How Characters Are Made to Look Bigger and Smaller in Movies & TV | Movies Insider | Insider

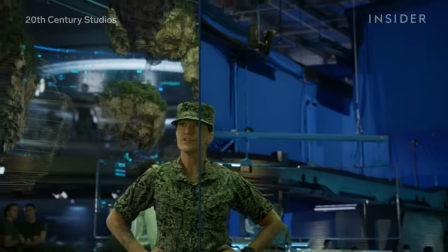0:00 In a lot of the behind-the-scenes shots from Avatar The Way of Water, you'll see these monitors.
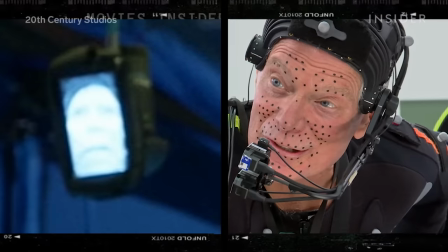0:06 Zoom in and you'll see the performance of the actor playing Quaritch, a nine-foot-tall Navi.
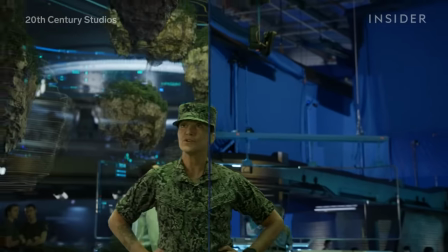0:12 The robotic monitor was a reference for the actor in the scene, and for the VFX team who added the CG giant in post.
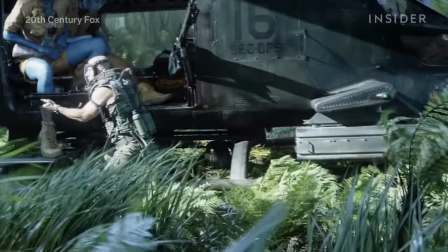0:20 It was a huge step forward from the first Avatar, which only had a handful of scenes with humans and Navi interacting compared to the sequel.
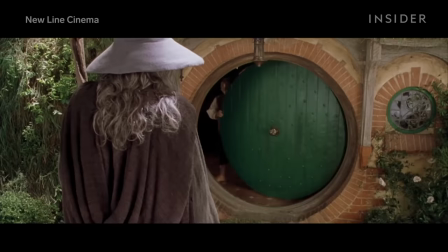0:30 Filmmakers have been making actors taller or smaller than they really are for over a century.
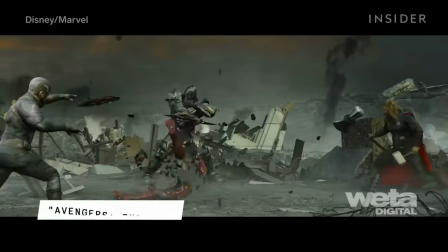0:35 But making sure the scale is realistic without ruining the illusion is where the real work begins.
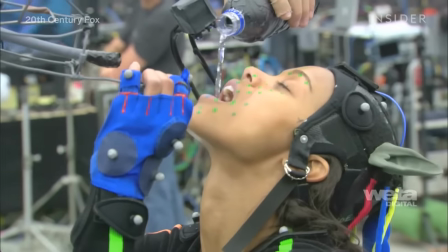0:42 And one of the pioneers in the space is Weta,
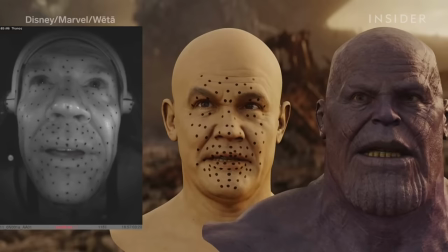0:45 the visual effects company that's overseen some of the most groundbreaking CG characters of all sizes in movies like The Lord of the Rings and The Way of Water. We always have to play games in film to make that feel and actually be able to get good performances from the different scale that you want.
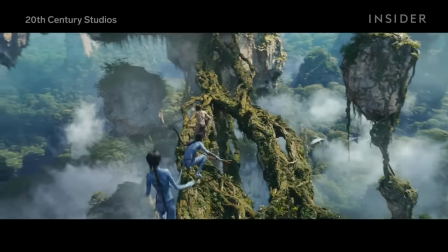1:02 If they're six foot, the tree's going to need to be 30% smaller if the characters are going to be 30% bigger. So there's a lot of planning involved there.
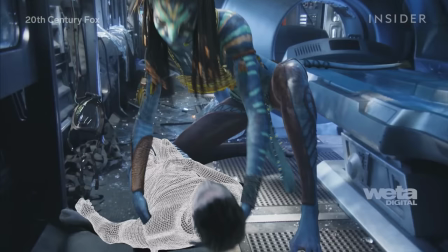1:09 It's a puzzle filmmakers have been trying to solve since the invention of film. Take this shot of 1909's Princess Nicotine.
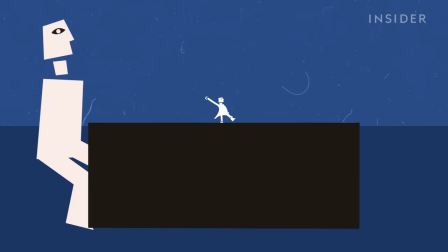1:16 The tiny fairy next to this normal-sized human was actually standing on a platform far behind the table.
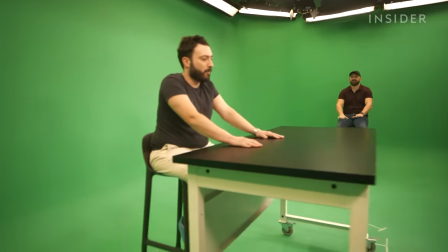1:24 This is known as forced perspective, in which one performer in frame will place themselves closer to the camera and the other farther away.
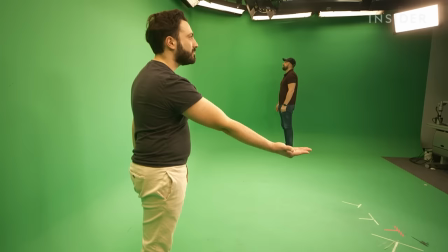1:32 Forced perspective requires a sharp depth of field so both the foreground and background appear equally in focus.
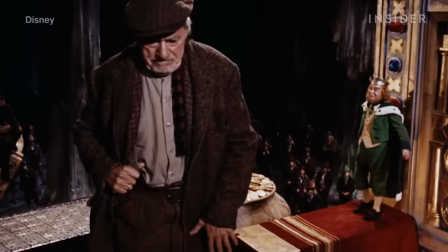1:39 And that means a lot of light. Visual effects artist Peter Ellenshaw said that when working on 1959's Darby O'Gill and the Little People,
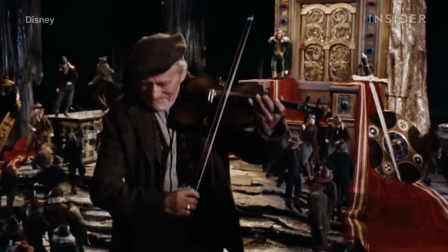1:48 the production used so many lights for the forced perspective shots that it blew out the circuit breakers at a nearby power station.
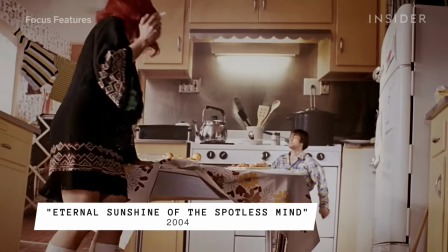1:56 Forced perspective works when the characters are separated. When they have to interact, things get more complicated.
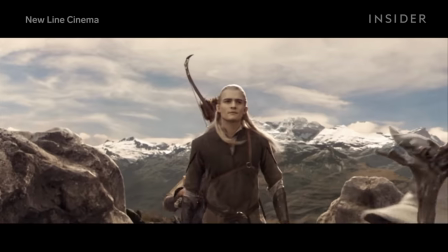2:03 This was an issue Peter Jackson encountered when he started shooting The Lord of the Rings, The Fellowship of the Ring, with wizards, dwarves, and hobbits.
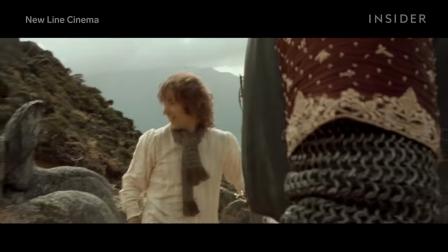2:11 To expand how scale could be used in these movies, the crew had to manipulate their sets and props while filming at just the right angle.
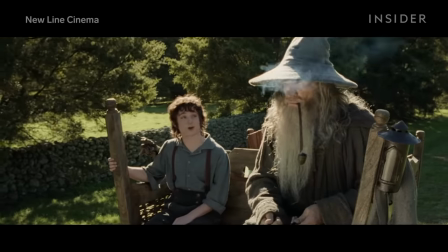2:20 Here you can see Gandalf and Frodo sitting side by side.
All right then, keep your secrets.
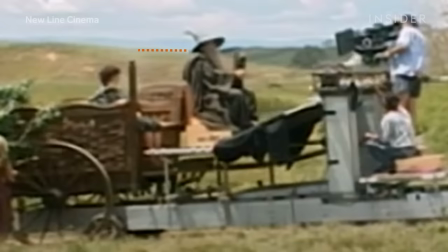2:25 But on set, Elijah Wood was sitting on a shorter stool pushed farther back while Ian McKellen sat right in front of the camera.
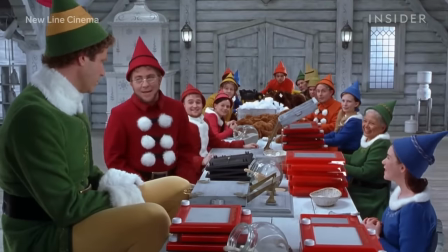2:33 These sorts of raised sets are a common forced perspective technique that you can also see two years later in Elf.
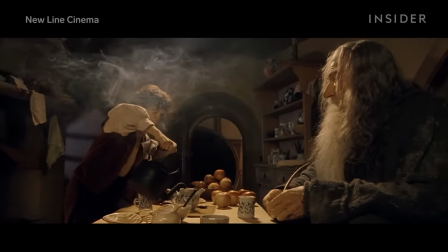2:39 And forced perspective also needs to be paired with props that are made to scale.
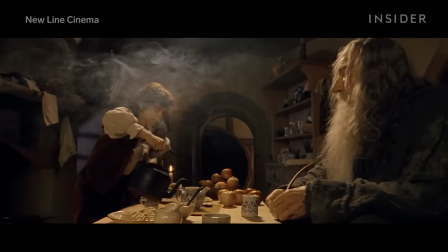2:43 In this shot, Frodo and Gandalf were actually sitting at a table that had been split apart. worked.
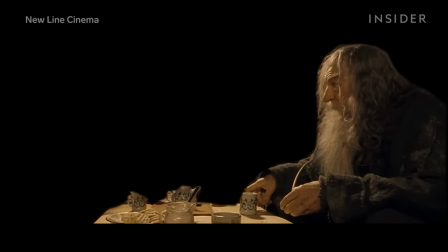2:48 On one side were normal sized props for Frodo, and for Gandalf, a small scale table with a mug that was two thirds the size.
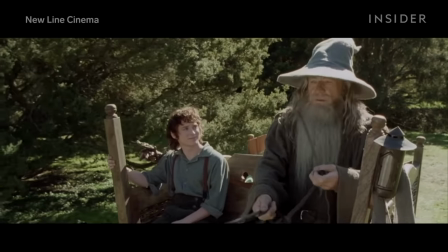2:56 The reason these forced perspective shots work is that the camera stays still. Most of the camera moves were quite locked off.
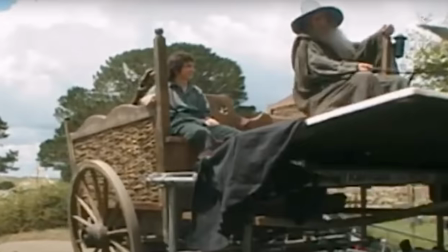3:03 Once the camera moves, the illusion is ruined. It's screwed with your head a little bit when you're on set because when you watched it from the side, it didn't look right at all.
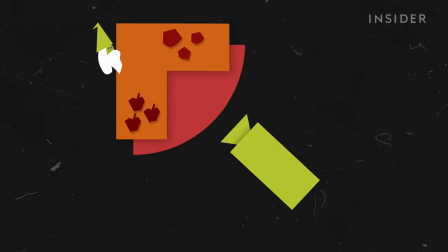3:12 To accomplish this moving forced perspective shot, the crew placed the table on a moving platform and programmed the camera to move in the opposite direction.
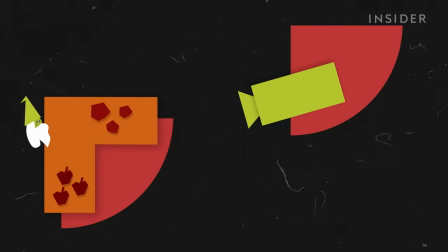3:20 They programmed the camera's moves in advance, making them easy to replicate.
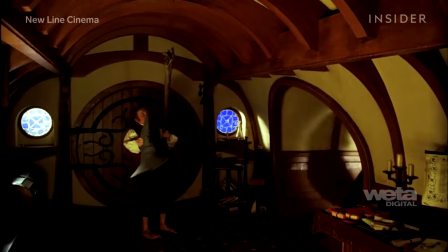3:24 That way, in scenes like this one, they could shoot the actors separately in the exact same way and seamlessly combine them.
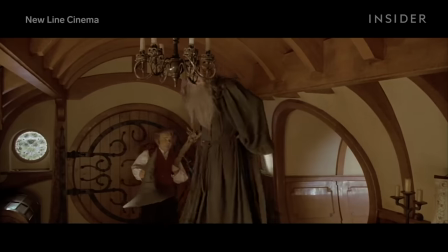3:31 The shorter Bilbo could walk in front of the much taller Gandalf, and it could all be combined with the two versions of Bilbo's house.
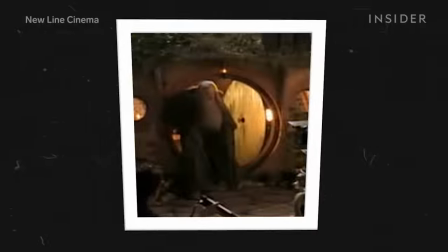3:39 One hobbit-sized, and one made 33% smaller for Gandalf.
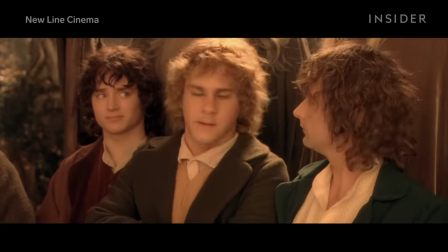3:44 and these shots could consist of more than two characters at once.
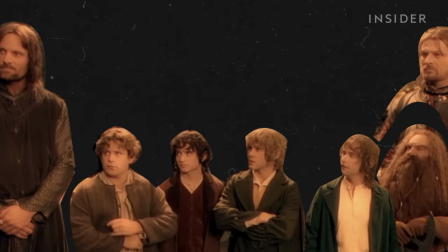3:50 To get all four hobbits, two humans, a dwarf, an elf, and a wizard into the same shot,
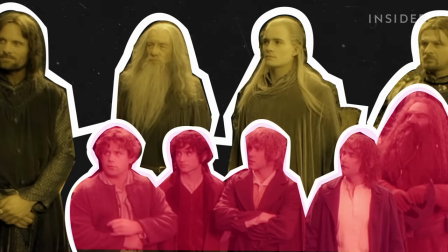3:56 the crew filmed scale composites of each actor against a blue screen, with the proper framing and camera angle for the characters' heights.
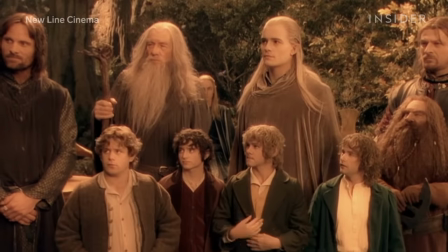4:04 The images were then composited together.
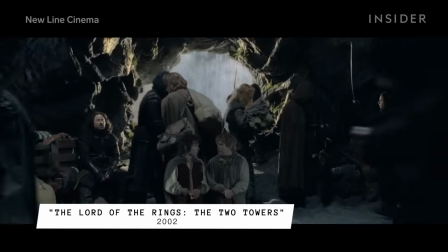4:06 This technology continued to be perfected and used to expand the Lord of the Rings universe,
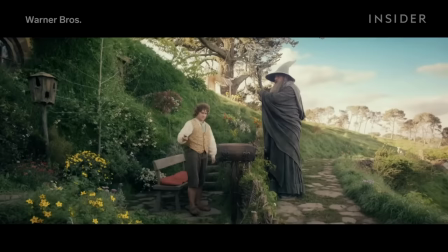4:11 But it hit a snag as Weta worked on Avatar and The Hobbit An Unexpected Journey, two movies shot in 3D.
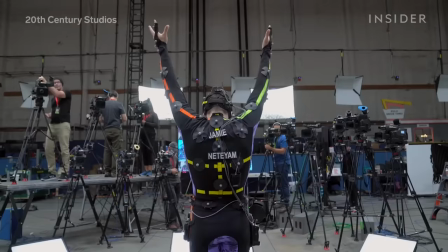4:19 A lot of the cheats we were able to get away with before, we can't get away with as much now.
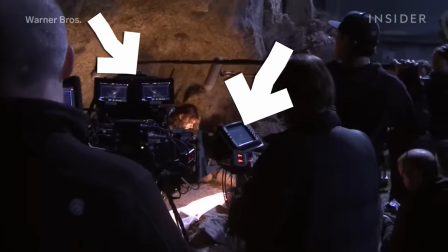4:24 So instead of shooting with one camera, you're shooting with side-by-side cameras so you get proper 3D.
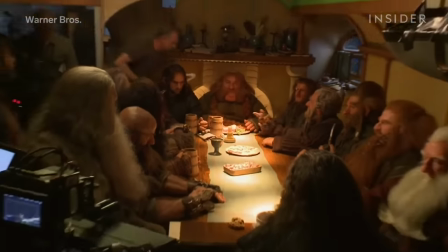4:29 The false perspective really falls apart quite quickly because you understand the depth of the shots. The motion control really kicked into gear for the Hobbit trilogy.
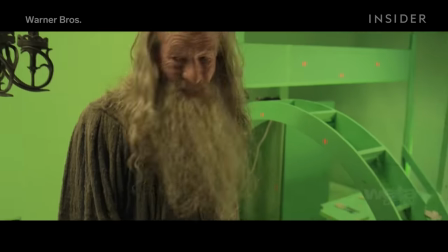4:37 At this point, the cameras were much more precise and reliable than they were in the original trilogy, like during this sequence.
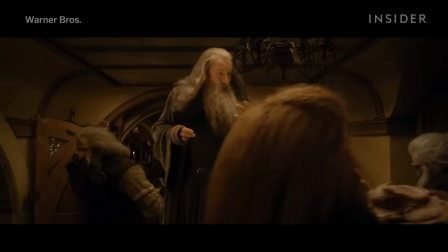4:44 It got the results you needed. You were able to do camera moves you wanted. You were able to move around, do the different things you had to do to get the shots.
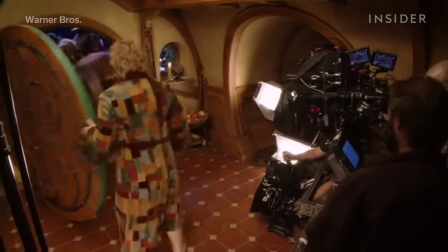4:51 But it can pose a challenge when the actors are playing non-CG characters.
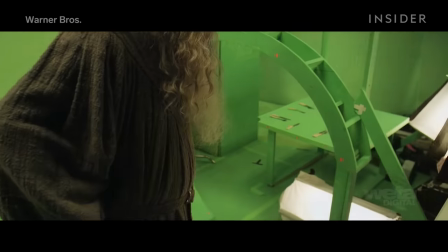4:56 Because the actors were frequently shot in different takes to account for the differing heights, they weren't able to directly interact with one another. It wasn't very actor-friendly.
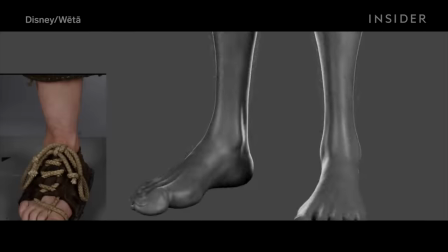5:05 Size manipulation is a lot easier if the character is fully CG, like the giant in the BFG played by Mark Rylance.
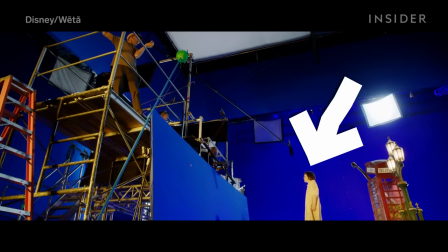5:13 Mark could be on set with actor Ruby Barnhill, as long as he acted above her on this platform.
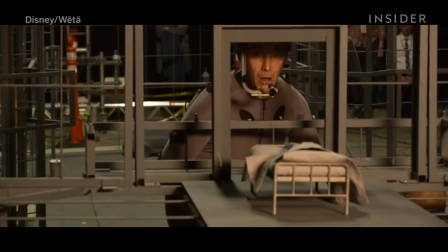5:20 But even this movie innovated new riffs on past techniques.
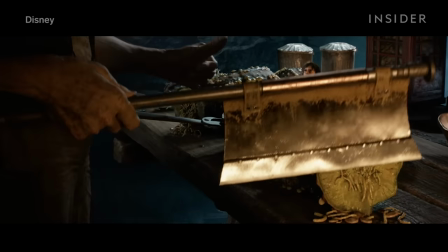5:24 For example, Ruby was surrounded by oversized props when her character was in the giant's house.
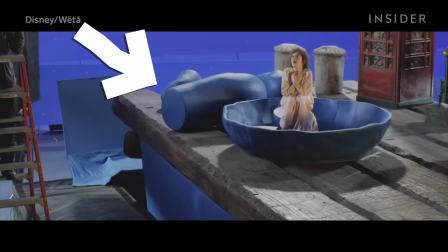5:30 But unlike past large-scale props, some of them were blue. That way, the animators could add movements to this giant-sized squash.
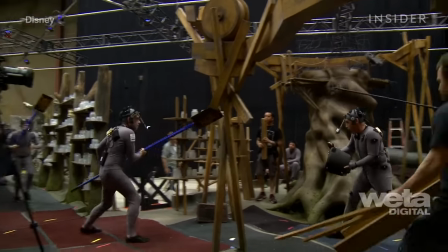5:39 Some other tricks to maintain proper eyeline and sense of scale are low-tech, but effective.
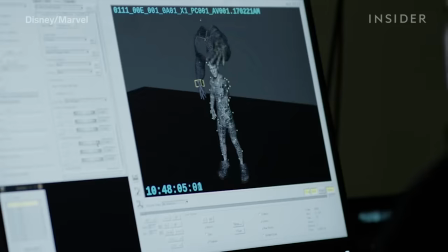5:45 In the Avengers films, Josh Brolin plays the 8-foot-tall Thanos.
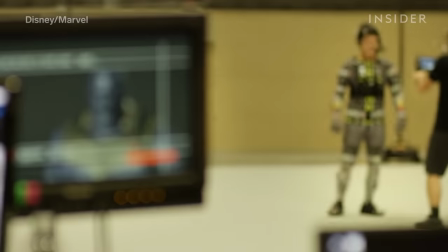5:49 The mocap sensors he wore were so good at picking up subtle expressions and movements that his real height didn't matter,
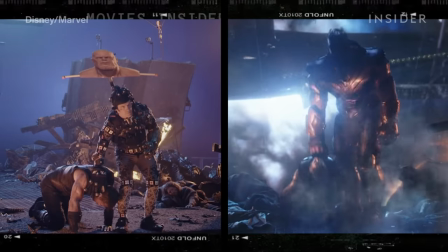5:56 until he was interacting directly with other characters.
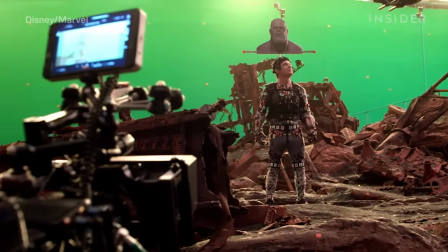5:59 So to fill out the height gap in this shot, Josh wore a cutout on top of his head so Robert Downey Jr. knew exactly where to look.
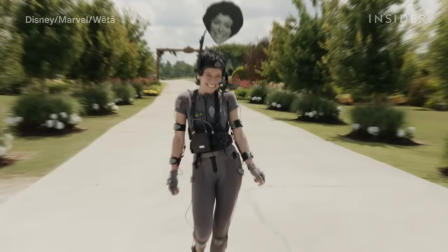6:07 You can also see the 5'4 Tatiana Maslany wearing a cutout here to look like she's the 6'7 She-Hulk.
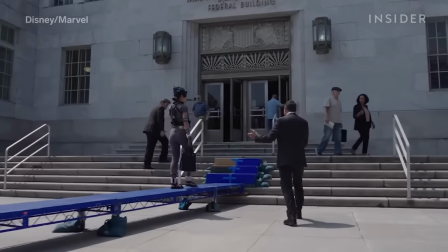6:14 Just like in the BFG, she stood on an elevated platform in these shots and occasionally sat on a cushion.
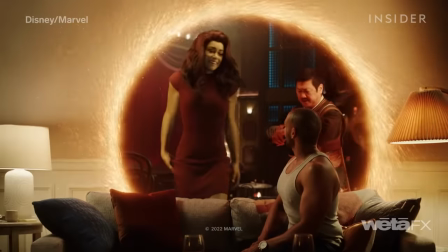6:21 But eyeline isn't the only issue you need to resolve when making a performer taller.
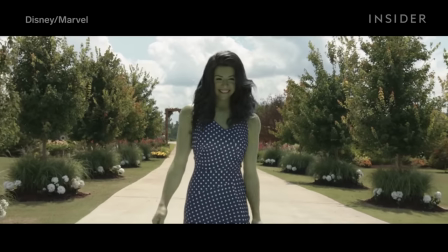6:26 In this walking shot, She-Hulk isn't standing next to anybody, but Weta found another issue.
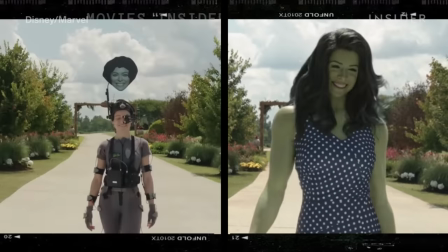6:32 Tatiana's real stride didn't match up with She-Hulk's much longer legs. Where Tatiana would take 10 steps, She-Hulk would take seven.
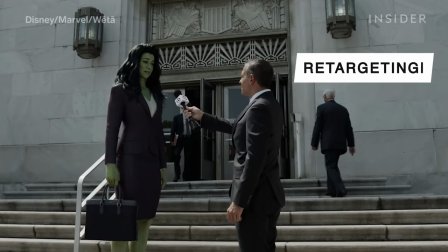6:40 That's where retargeting, or character mapping, comes in.
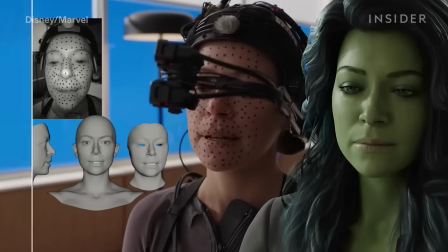6:44 This is when the VFX artists take all the movements and expressions from the performance capture cameras and apply them to the animated character.
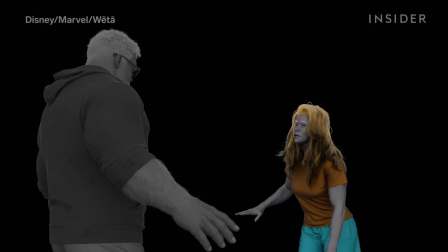6:52 When the character is a different size, Weta's software Nuance needs to fill in the gaps,
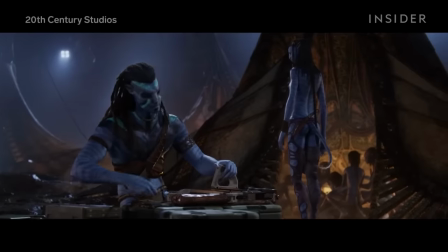6:57 like in translating actor Sam Worthington's posture over his Navi body in Avatar, or turning Andy Serkis into Caesar in the Planet of the Apes trilogy.
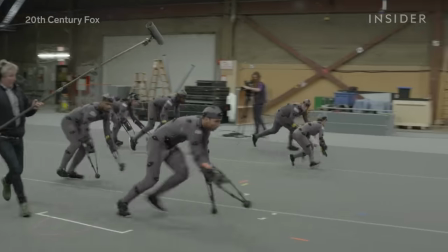7:06 If he's quadrupedal, you want to make sure that what is absolute here from his performance is his two feet and the markers on the end of the arm extension.
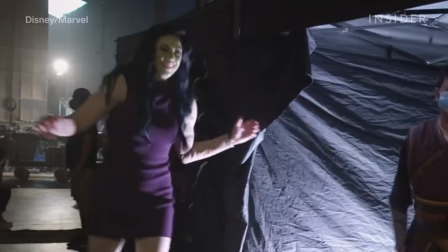7:14 The crew worked with actor Malia Araya to retarget She-Hulk's stride.
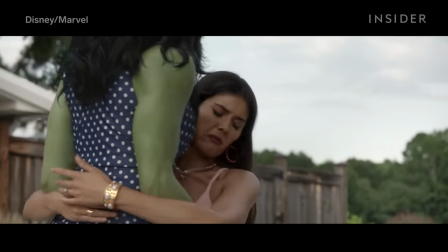7:19 Malia could serve as a more height-appropriate stand-in, but this isn't a new practice.
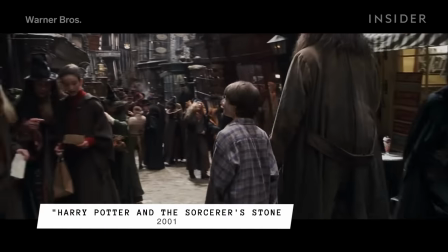7:24 In the past, stand-ins were used in shots where you couldn't see their face.
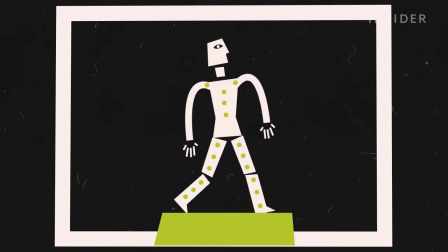7:28 By having Malia's movements recorded on a mo-cap stage, VFX artists could map her stride, along with Tatiana's facial capture, onto She-Hulk.
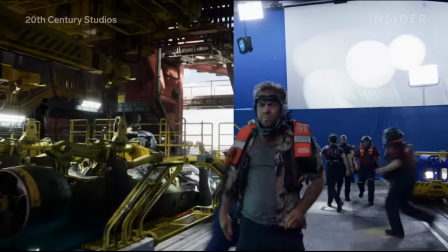7:37 Everything about you is just working. Thank you.
The better CG and camera tech has gotten, the more seamless these scale shots can be.
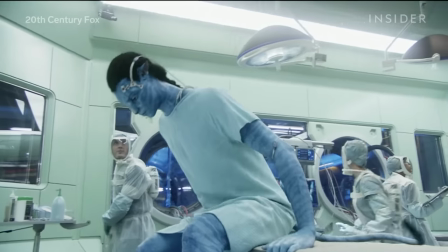7:46 For all of the technological breakthroughs in the original Avatar,
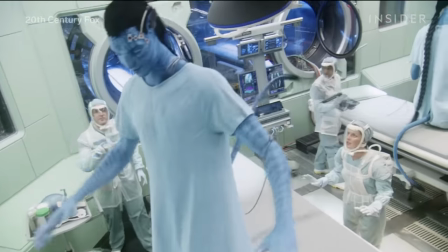7:49 there are actually very few shots of humans and Na'vi characters together. as the process at the time was much less precise.
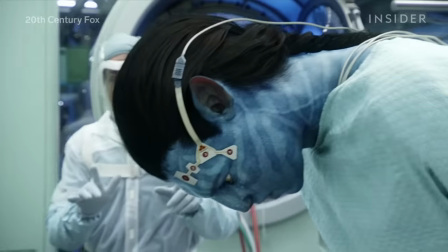7:56 Take it easy, don't get ahead of yourself.
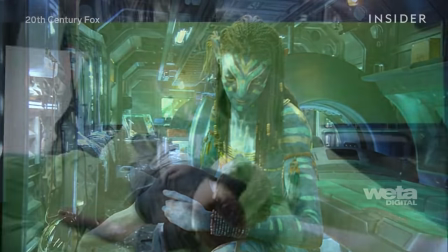7:58 For instance, the shot of Neytiri holding Jake Sully's human body was achieved by two greensuit performers approximating Navi size.
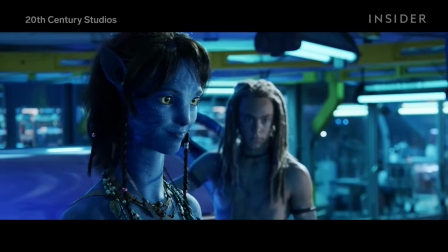8:07 But that new eyeline system meant there could be many more shots of humans and Navi together.